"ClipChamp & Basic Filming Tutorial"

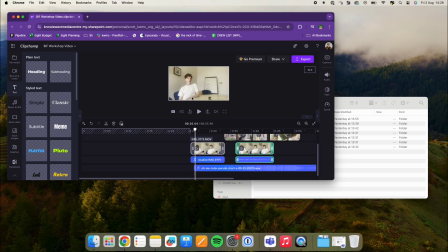And one of the main differences is going to be in emotion. This is a very basic example of what we're trying to do here. And your projects are going to involve longer interviews. They're going to have more meaning within them and a lot more emotion.
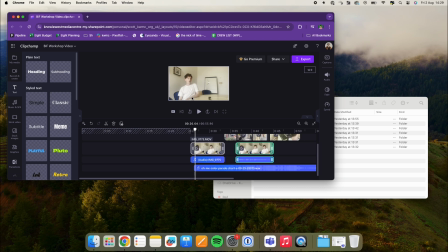Some people aren't even going to have people talking to the camera. It's going to be text. But the principles still apply in terms of starting with your A-roll or your interview, or what the content you wish to get across as the main layer before you start building on top of it.
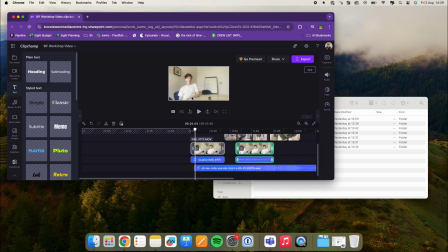You are welcome to not add music. The reason I add music early on is because it helps create structure to the video and make it seem well, maybe not make it seem, but for it to be well edited, because you can edit to the music from the first stage.
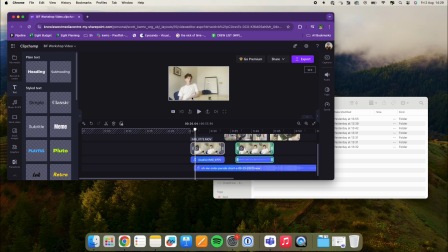The problem we can create if we're creating an interview, or we're editing down an interview, or we're adding text in, and then we add music in later, is it won't quite fit, and it will just end up being something quiet at the background.
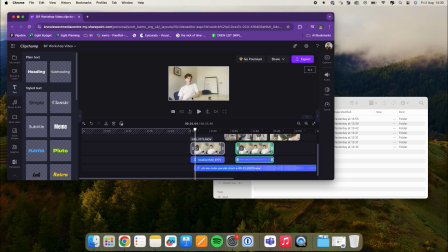We want to use all elements together. So there are two main things left to do in this clip, but the things that we're not going to talk about today are sound effects and graphics.
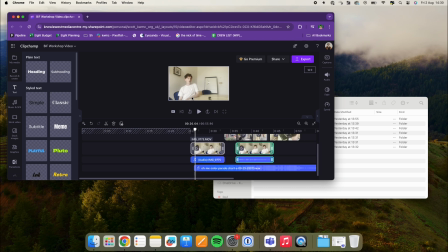They're things we're going to talk about at a later date, mostly because from the free version, the graphics we use, we won't be able to use in ClipChamp, because you'll want your own fonts that apply to your organization,
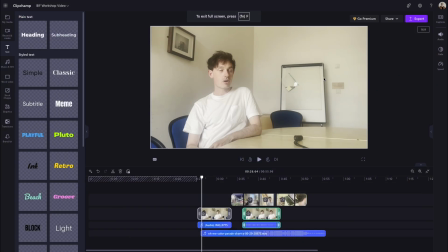and it's going to be easier if we do that another way. The other thing we can do, as you can see on the right here, is add captions. But these are somewhat troublesome in ClipChamp. They're not consistent, so we're actually going to do them in a different place.
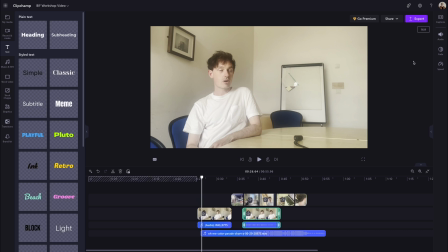However, before we go any further, the one thing we're going to do is we're going to change the colour and improve the image ever so slightly. You can see this is a perfectly fine looking image. We've talked before about the way you can improve it with colour. However, we can make some subtle improvements to our video.
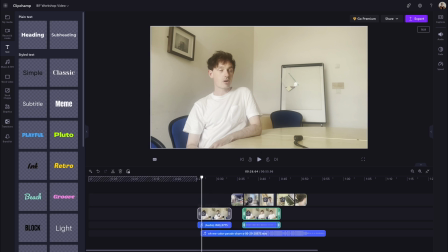So what I'm firstly going to do is I'm going to click on Jack's video, or Jack's interview,
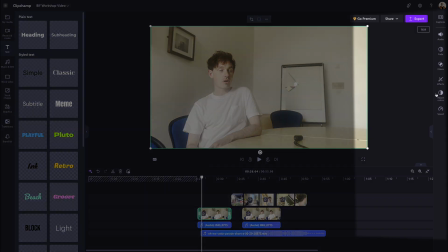and I'm going to go down to adjust colours on the right. In general, the best rule I can give you is you can play around with these four things here, but go from top to bottom. And our general rule of thumb is we start with exposure. Exposure is light. It's how bright an image is.
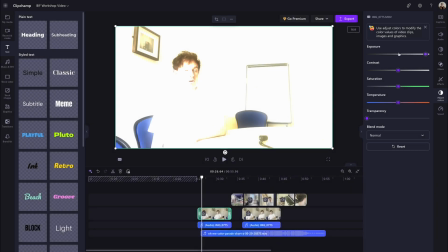You'll see if I turn the exposure up to the top, the image is incredibly bright, and if it's all the way down to the bottom, it's incredibly dark.
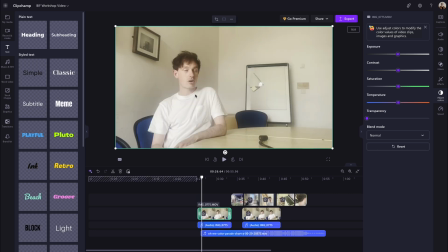Our subject here, Jack, is our point of focus. We want to, if we're going to adjust exposure, the first thing we want to do is we want to make sure Jack is exposed. In this case, Jack is exposed. You can see him very clearly. So we're not going to make any adjustments to that.
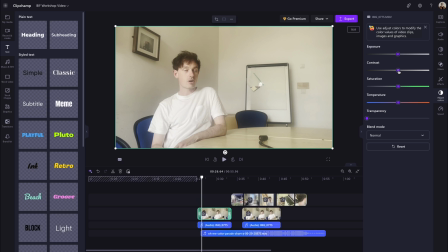Next, we go down to contrast. Contrast is the difference between the dark and the light images in your image.
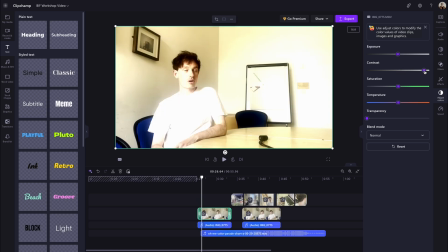So if we turn it all the way to the top, you can see there's a lot more contrast.
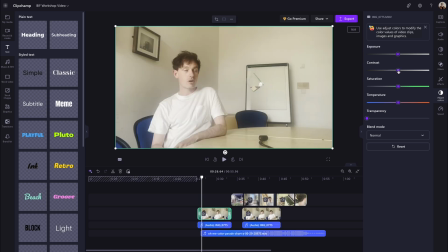And if you go down to the bottom, it's a very flat image. We're going to improve this ever so slightly. And the reason for that is because it's quite a flat image in general.
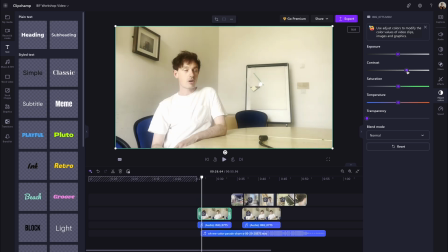So we're just going to try and add a bit more depth by adding a bit more contrast. The next thing we can do is adjust the saturation. This is how much colour comes through your imagery. But this is not too colourful an image in general. So we're going to play around with it in a little bit.
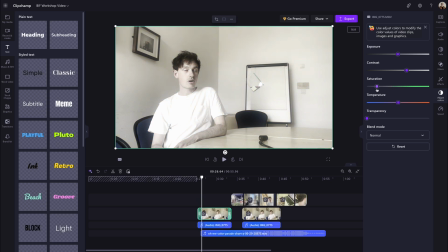We obviously don't want it to be too desaturated, otherwise it's going to look like a memory. And too high is just going to look unnatural. So, in fact, we'll leave it roughly as it is.